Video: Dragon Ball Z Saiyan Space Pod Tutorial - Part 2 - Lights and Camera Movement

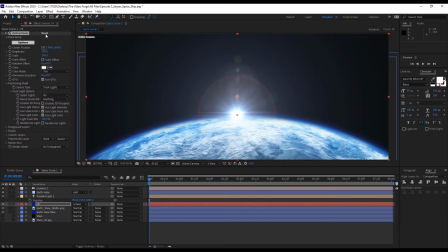Now you can actually scale the layer up from the window itself. However, I didn't do that. I actually scaled it up from the Optical Flares settings itself. We'll scale it up nice and big.
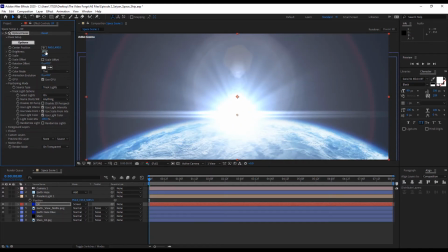Then bring down the brightness just a touch. Okay.
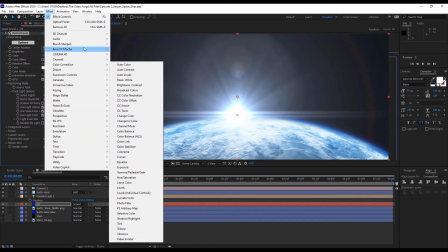Now we're going to add a fast box blur so the flare doesn't look too sharp.
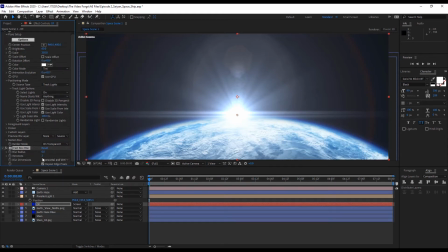We'll go ahead and repeat edge pixels, and we're going to keep the iterations at 3, and let's go ahead and change the radius to about 4. Next, we're going to go ahead and add a curves adjustment and bring the brightness down a bit to give your flare a bit of a punch.
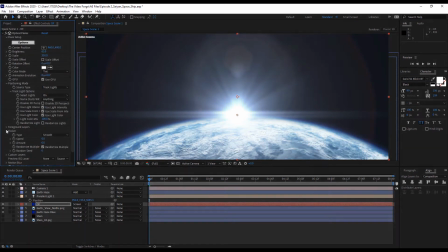Now in the flicker settings in the Optical Flares tab, I want the flare to flicker slowly
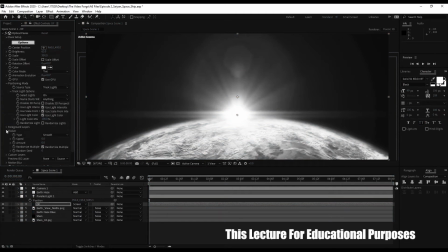but with more twitch behind that flare. Consider this flare like a bright star with particles and objects crossing over it. We have our space pods crossing over the flare, but we're given the illusion as if particles in the atmosphere,
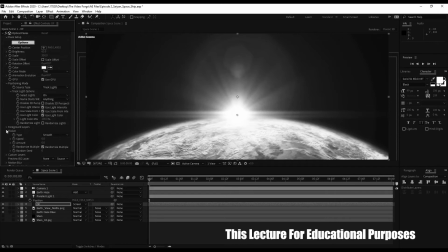such as asteroids or even just moving clouds over the Earth, are further into the background that you don't even actually see. But they are actually in the way of that bright star, causing it to flicker.
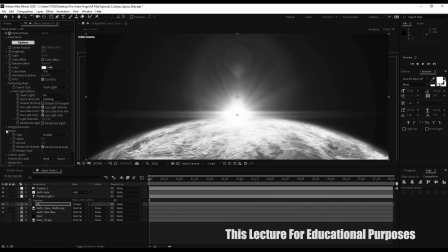Not to mention, when we add some camera movement, we give that feeling as if the flare is causing our lens to be interrupted.
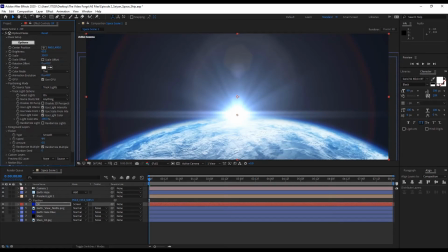And that's what we're going for. So we're going to go ahead and set the speed to about 20, maybe 25.
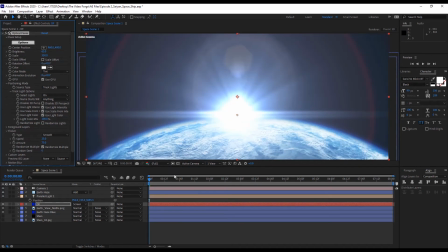And the amount will bring it to about 75 or so. Let's do a quick render and see how it looks. All right, not bad. Let's go ahead and move on to our first part of camera movement. Now, the first part will be the rotation of the camera.
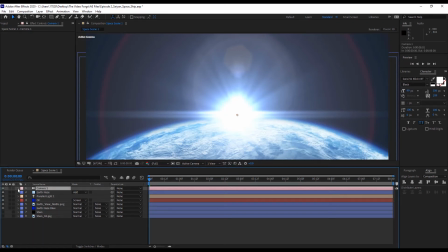And the second part, which we will see later in the series, will be more subtle camera shake.
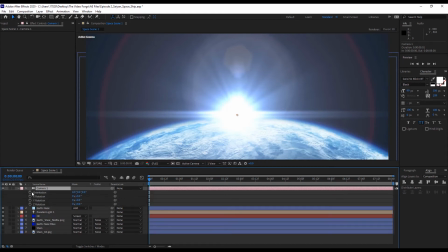Okay, so let's select our camera and open up the orientation by tapping R on the keyboard. And at the beginning of the frame, we'll set the Z rotation to 180 degrees.
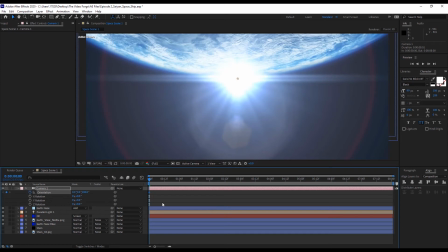Now, I'm going to explain this whole step in just a moment. We're going to set a keyframe for the orientation at the beginning.
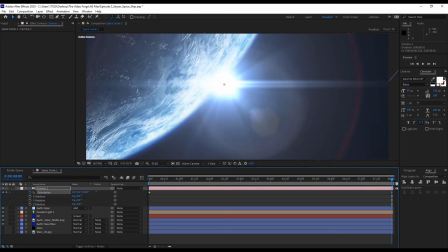We'll move all the way to the end of the frame and set the Z rotation to around 230 or so,
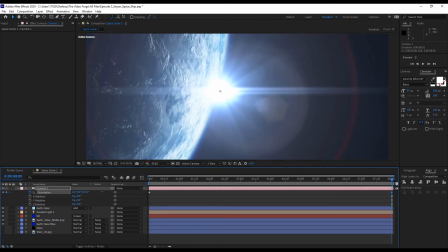maybe 250.
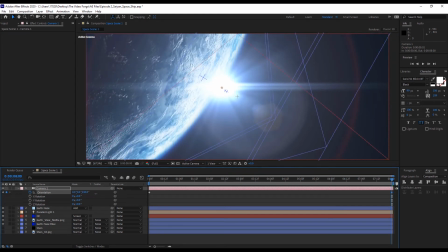We're just placing the Earth on the left side of the frame at an angle, so then we can fill the negative space with our space pods. 242 looks good. Okay, let's render this out and see how it looks.
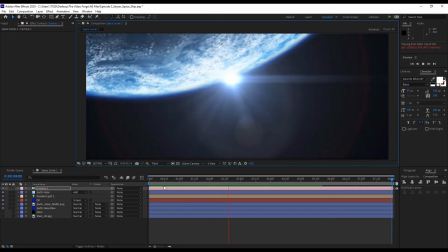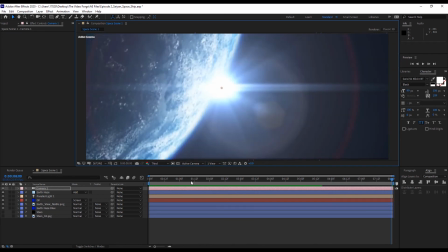I actually like that. So now let me explain real quick why we place the Earth upside down and then rotating on the left side of the frame.
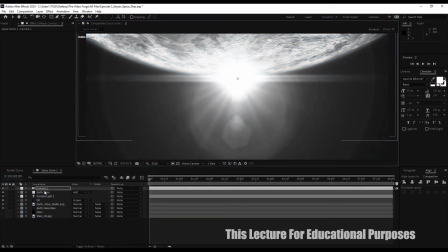In cinematography, the scene in general represents something unusual. We call this a roll shot. It offers the audience a visceral connection to something unsettling, unusual, or just special.
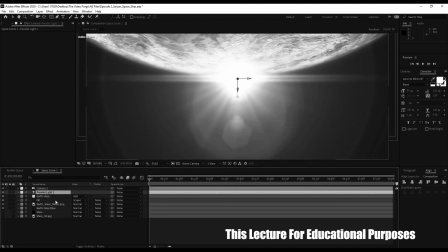It can also help to show disorientation depending on your scene. So with this scene, we get an unsettling feeling of round spaceships entering Earth's atmosphere. This shot was actually shown in Avengers Infinity War. Check it out.
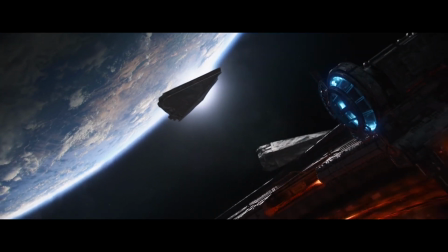That unsettling feeling that Wakanda is no longer safe with these ships entering the atmosphere.
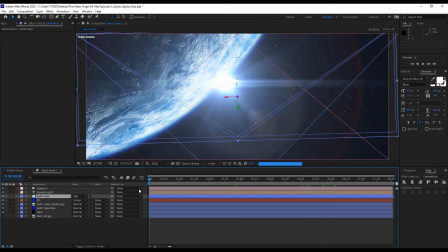All right, let's go ahead and move on. Let's animate the center position of the flare just to help to add a little bit more life to the scene.
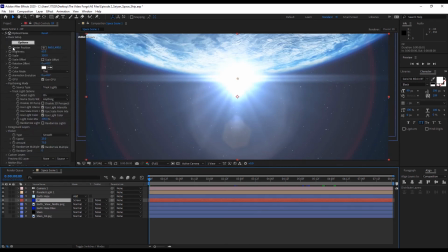So we'll set a keyframe at the beginning for the center position,
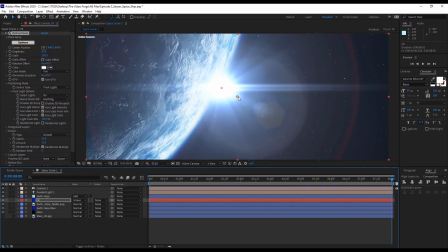and we'll go ahead and move to the end of the frame, and we'll push out the center position.